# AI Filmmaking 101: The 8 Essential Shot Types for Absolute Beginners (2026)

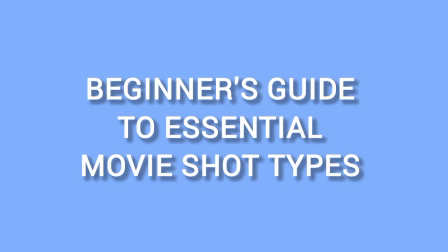This tutorial is a beginner's guide to essential movie shot types. That's the different types of shots that you can use for your movie projects. Understanding shot types is one of the most important foundations of filmmaking.
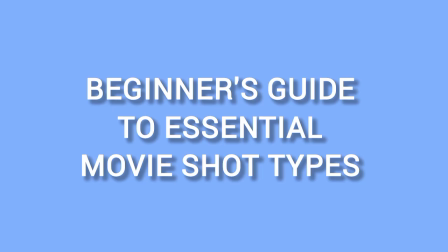Each shot controls what the audience sees, how they feel, and how the story unfolds visually. Okay, a good filmmaker deliberately chooses shot sizes to control emotion, focus, story clarity, and cinematic rhythm.
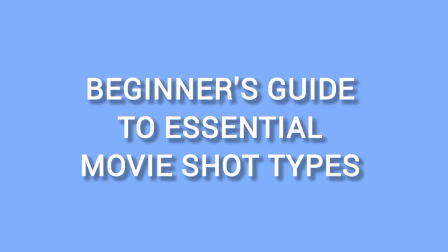Now, without further ado, let's break down the most essential shot types. Okay, we'll start with the establishing shots.
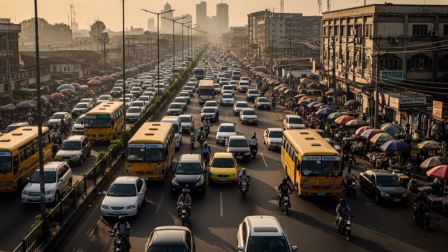An establishing shot is usually a wide shot that introduces the location where the scene takes place. It helps the audience understand where the story is happening before characters begin interacting.
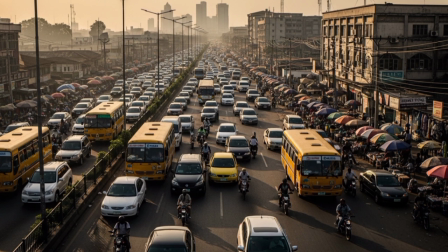It often appears at the beginning of a scene or sequence. Now, examples include the exterior of a city, okay, the exterior of a compound,
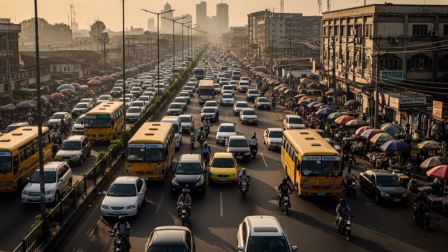a house before we enter it, a school before the classroom scene begins. These are examples of an establishing shot. Okay, now it is used to orient the
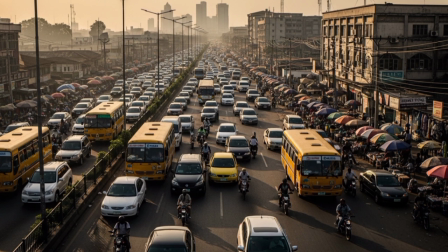audience or to show location and environment. Also used to set the tone or the mood of the scene. Then it's also used to transition between scenes.
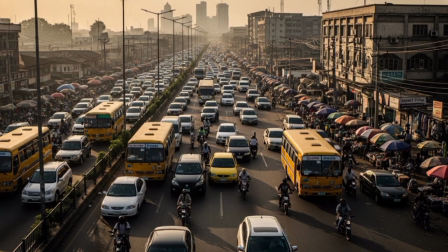Okay, now you can create multiple establishing shots. You can create one establishing shot and then to another establishing shot before you go into the movie scene.
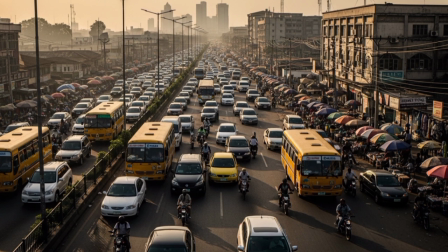Okay, now this establishing shot is usually at the beginning of a scene. Most times it's at the beginning of the scene or the beginning of the movie, or when you are transitioning to a new location.
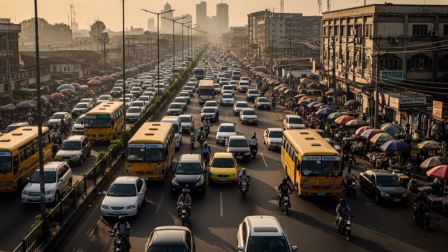Now, movie directors usually use wide lenses for the establishing shots. They use drone shots as well. Sometimes you see the shot, it's like it's taken from an upward position facing down. That's the drone shots. Then there are static wide compositions as well.
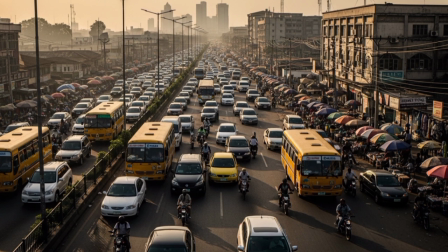It normally contains little or no character in focus. In fact, in your establishing shots, it's the environment that is your main subject. That is what you are focusing on, the environment, not the character. Okay, so most times in your establishing shot, there may be no characters in it.
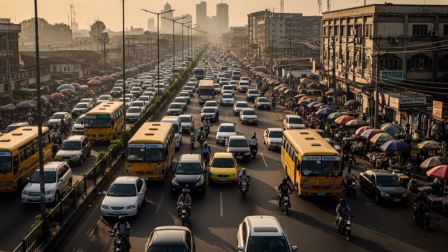The focus is on the environment itself. Okay, now here is a prompt that I used to create this establishing shot. It says create a cinematic establishing shot of a busy Lagos street at sunrise.
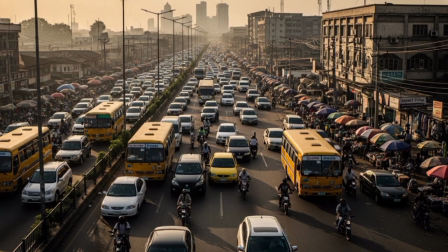Wide aerial view showing traffic, street vendors, yellow downfall buses, and tall buildings in the distance. Warm morning light, cinematic lighting, realistic movie scene,
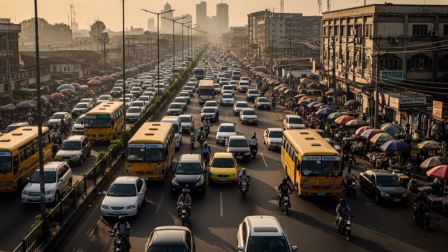35mm film look, ultra detailed, dramatic atmosphere. This is the prompt that I used to generate this establishing shot.
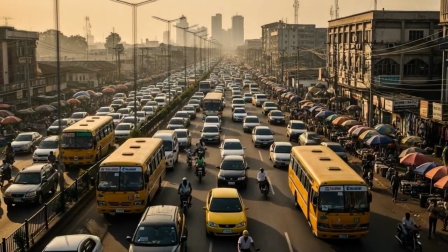Okay, so that's for the establishing shot. Now we move on to the master shots.
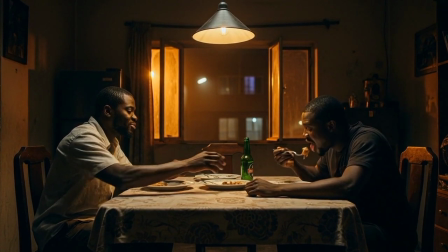A master shot captures the entire scene from beginning to end in one continuous shot.
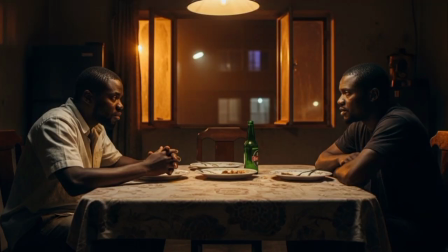Okay, it usually includes all characters and the entire action happening in the scene. It acts as the foundation of the scene during the editing. Now, even if other shots fails, even if you make mistake in other shots, the master shot can still tell the story.
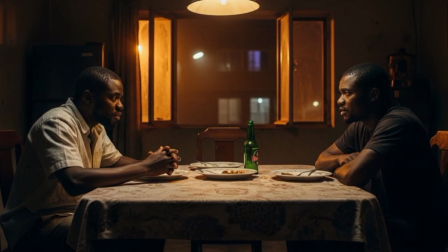It's just that we are adding other shots to it to make it feel more cinematic. But without other shots, you can actually tell the story with the master shots. Okay. Now, where is it used? It's used to capture the full scene coverage.
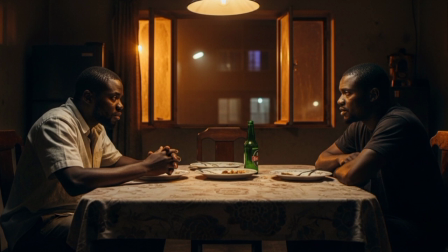Okay, it gives the editors a safety shot. Then it shows character blocking and the movements. It's typically filmed at the beginning of shooting a scene. Also, and before coverage shots, that's before those your medium shots,
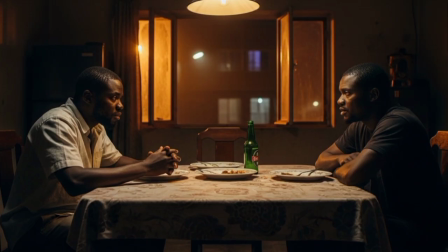your close-up shots, and your extreme close-up, you do the master shots. Okay, now directors usually stage the actors carefully for this shot. The camera is often static. Most of the times the camera is static, or sometimes it does a dolly or a pan,
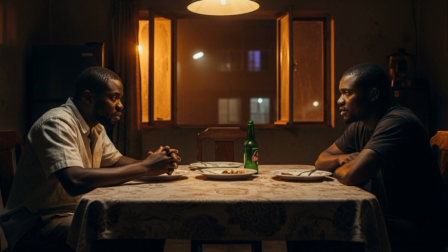slow moving, either moving in, moving out, gradual, slow, subtle movement. It shows all the actors interacting in the scene. Now, here is a prompt that I used to achieve a master shot. A cinematic master shot of a tense conversation between two characters
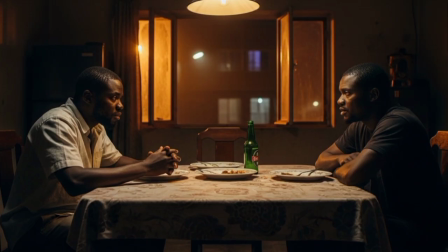sitting around a dining table inside a dimly lit Lagos apartment. The entire room is visible. Both characters are in the frame interacting. Dramatic lighting, cinematic composition, realistic movie scene.
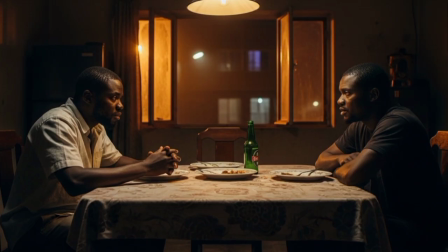Okay? Now that's for the master shot. Moving on to the full shot.
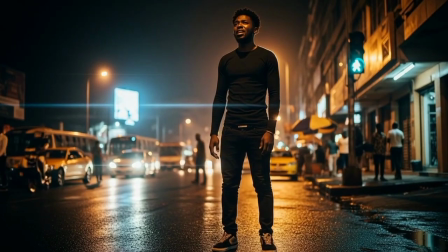A full shot shows a character's entire body from head to toe.
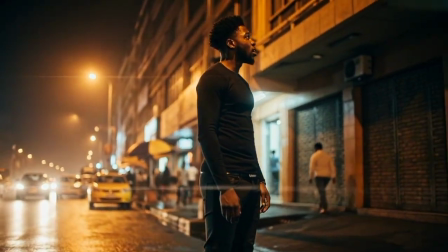Unlike a master shot, it focuses primarily on one character rather than the entire scene.
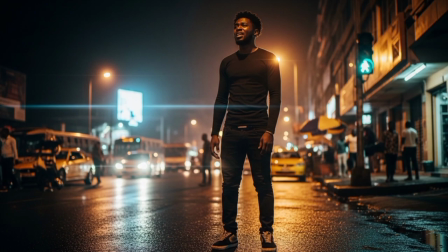The character becomes the visual subject. Now, it is used usually to show body language. It's used to show the character movement. And then it's also used to emphasize posture or physical action. Now, it's used usually in walking scenes. The character is walking.
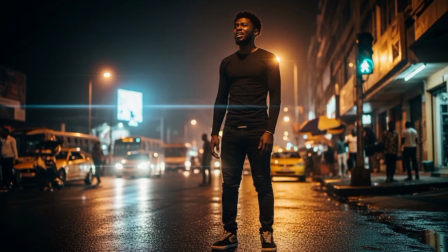You see a full shot from head to toe. It's also used in action scenes, and then it's used in character introductions. You want to introduce a new character, you use the whole full body. Okay. Now, the camera usually frames from the head to the feet in a full shot.
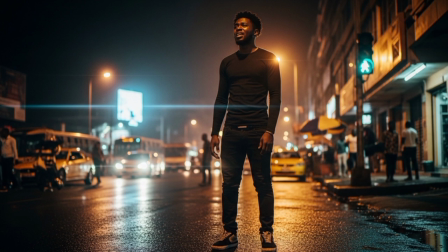The character fills most of the frame while still showing some of the environment. Okay, and a prompt that we can use to achieve a full shot will be cinematic full body shot of a young Nigerian man standing in a Lagos street at night,
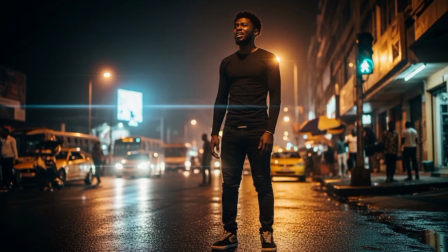visible from head to toe. Dramatic street lighting, emotional expression, cinematic atmosphere, realistic movie. Okay, this is the prompt. I will make all the prompts available. All the sample prompt for all these different types of shots, I'll make it available.
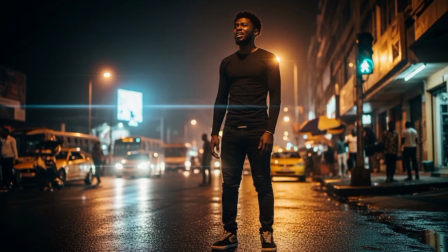So just when you watch this, request for the prompt, I'll make it available to you. Now, you might want to ask, what is the difference between the master shot and the full shots?
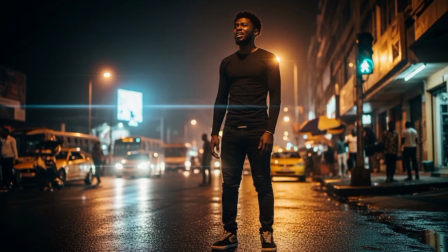Okay, so this is a very common confusion that beginners tend to encounter or experience.
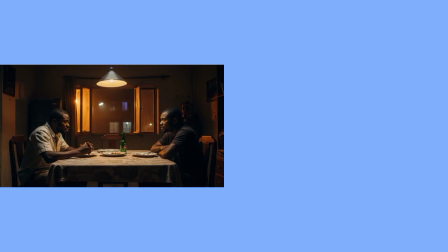For the master shot, the purpose of the master shot is to capture the entire scene.
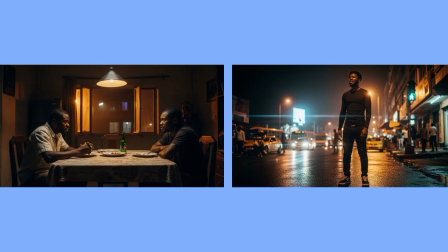Here, usually it captures multiple characters and full action of the scene. Then it's used as an editing coverage. For example, 3 people are arguing in a living room. This is quite different from the full shot, where the focus is just on one character.
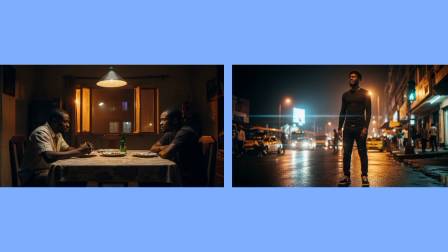It frames a single character's body. One character is in focus. It shows that one character's body language, and it's not meant to capture the whole scene, just to focus on that one character. So you see why the master shot could actually show the entire scene.